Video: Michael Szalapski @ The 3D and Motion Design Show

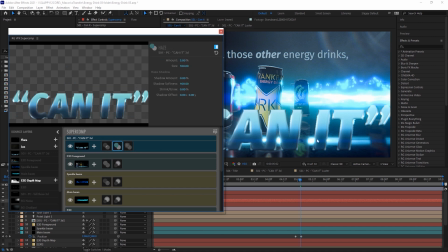(12:20)
Then of course our Can-It in the front here has some light wrap to help the rest of the scene kind of fade in around it, a little bit of haze and some diffusion.
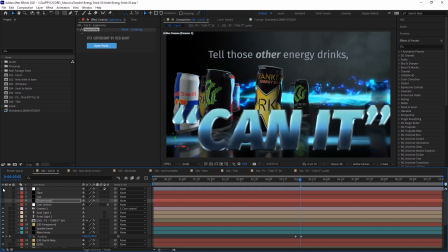(12:29)
Let me just show you. Without the post effects on it, it looks like that. That's straight out of Element and After Effects' own layers.
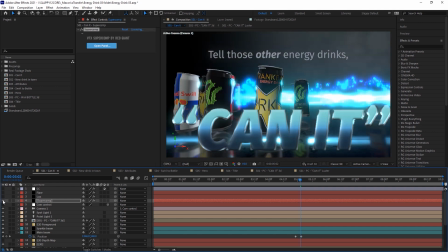(12:36)
Super Comp. We got a bit of Trapcode Luxe, taking some of the spotlights in the scene and putting volumetric almost lighting around it. And then a flare using Null Light Factory, just to add a bit of a kiss up there off one of the lights.
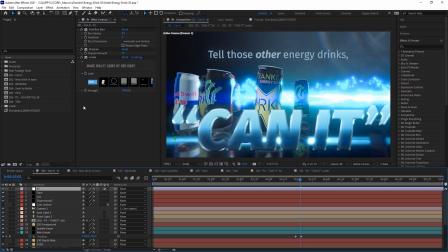(12:53)
And then some color correction with Magic Bullet Luxe. and a tiny bit of blurring and then resharpening just to make it feel more filmed, less perfect. Imagine how it looks.
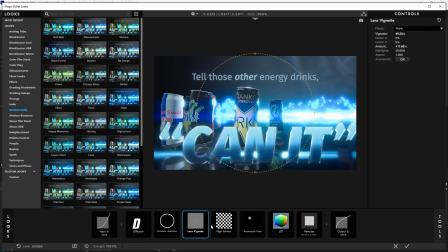(13:05)
I've got a bit of overall diffusion, some chromatic aberration, lens vignette, edge softness, anamorphic flare. It's the only thing here that's really that stylized, this and the LUT. The flare really helps pop off those shiny parts, and then the LUT gives it a nice overall color.
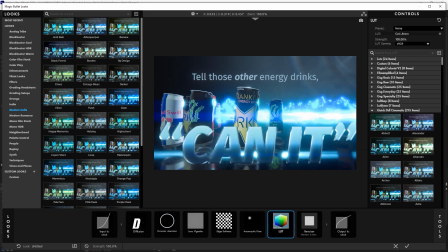(13:26)
These two are the only things that are stylized. The rest are to really make it feel more organic and natural in shot.
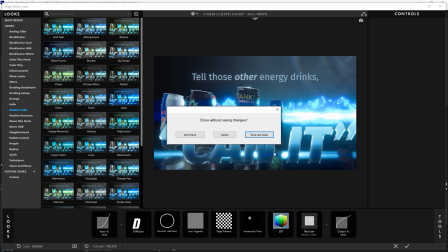(13:31)
And of course, Renoiser to give it a bit of grain. Now, I really want to talk about this shot here a lot.
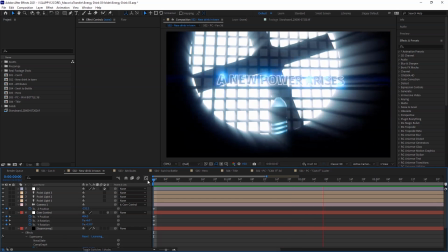(13:37)
I was obviously influenced by music videos from, I don't know, the early aughts,
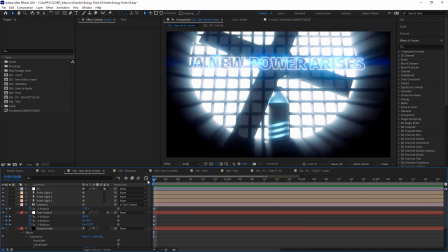(13:43)
early 2000s, whatever you want to call them, where their pop stars were standing in front of these giant industrial fans for no good reason that had big,
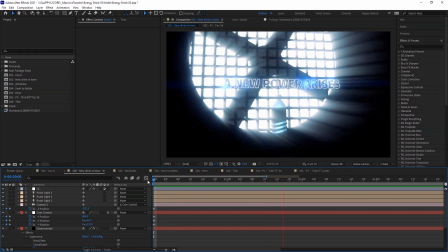(13:51)
bold lights behind them for no good reason. and I thought, hey, how quickly and cheaply can I make this fan effect happen nowadays?
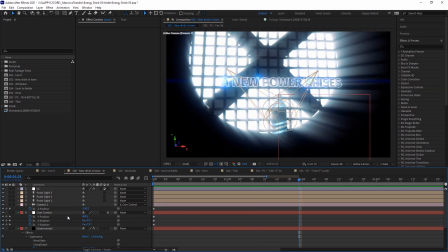(13:58)
And it turns out, pretty quick and cheap. So the fan isn't built in any sort of fancy 3D app.
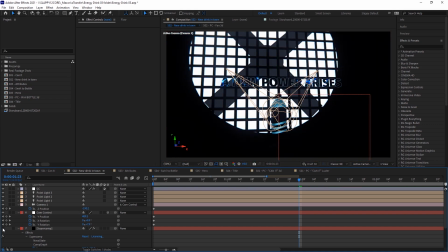(14:04)
If I turn off Super Comp, you'll see that it really starts looking like a 2D After Effects layer because that's pretty much what it is.
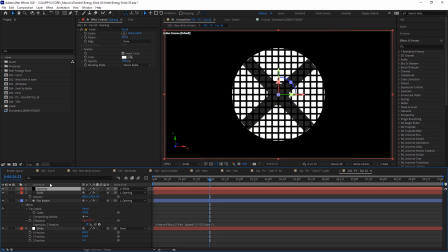(14:14)
Here's the fan. It's got the opening, which is this black layer with a circle effect.
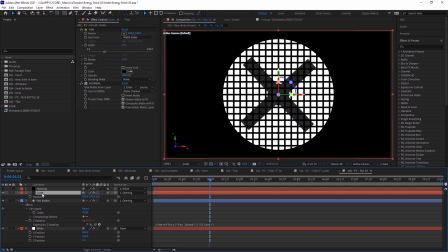(14:24)
It's got a white circle, it's got the fan blades, which are just a shape layer, and the grate, which is just a solid layer with a grid effect.
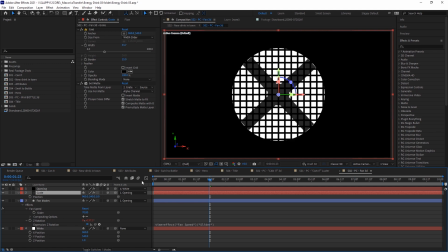(14:32)
And they're just slightly offset in 3D space. And After Effects. Lovely After Effects 2.5D layers.
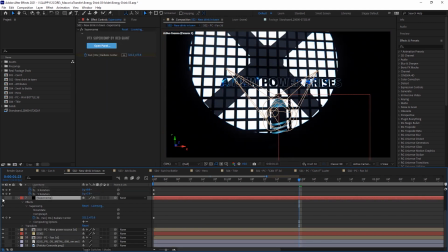(14:40)
And then Super Comp makes it all go kapow!
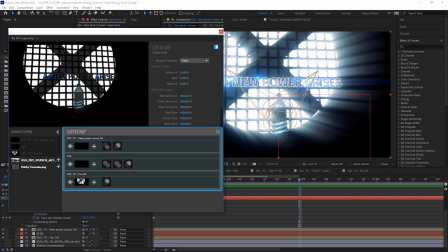(14:45)
I used my favorite optical glow on the fan here. and I used the radiate option which makes OptiGlow behave a little more like Trapcode Shine but with all of the physically accurate lighting and glow effects that OptiGlow has
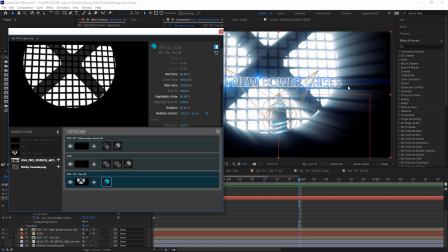(15:02)
and I also slightly changed the red size and the blue size to give it that little pop of color
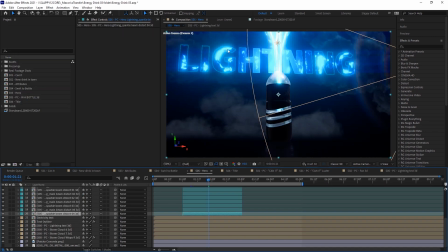(15:09)
and this hero shot to make this lightning go in I used the exact same particles from the opening shot, I just used Bezier Warp on them to make them go warping inside the bottle the way I wanted them to go.
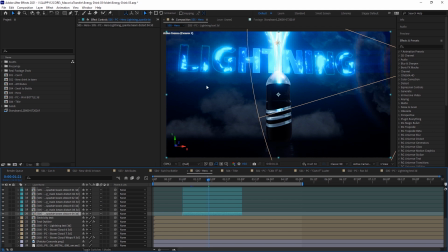(15:23)
And actually not inside the bottle, they're behind it, but shh, don't tell anyone. What I really want to talk about is the Electrify on the text here.
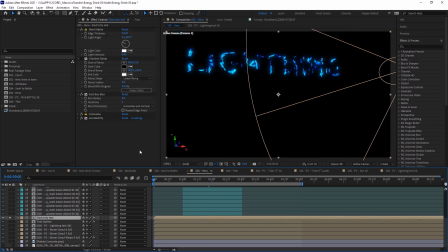(15:30)
So if I solo just the Electrify part of it, you'll see that it's got these electrical things running across the actual contours of the letters.
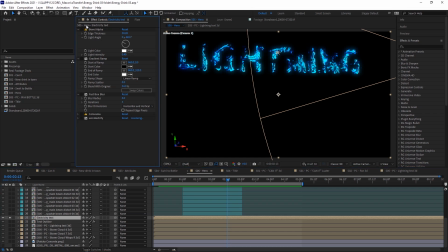(15:43)
And we get that by, if I turn off all these things, I have the regular text, bevel the alpha, blur it a bit because the bevel alpha is a bit too sharp, do some colorama to give it that kind of contour, and then the electrify over top.
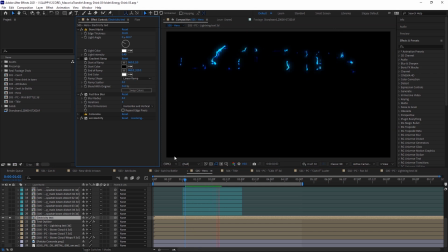(16:01)
Turn off colorama, you'll see it's a little simpler, so there's less for the lighting to grab onto, but it moves across it in a really quite interesting way anyway. Huge fan of how this works.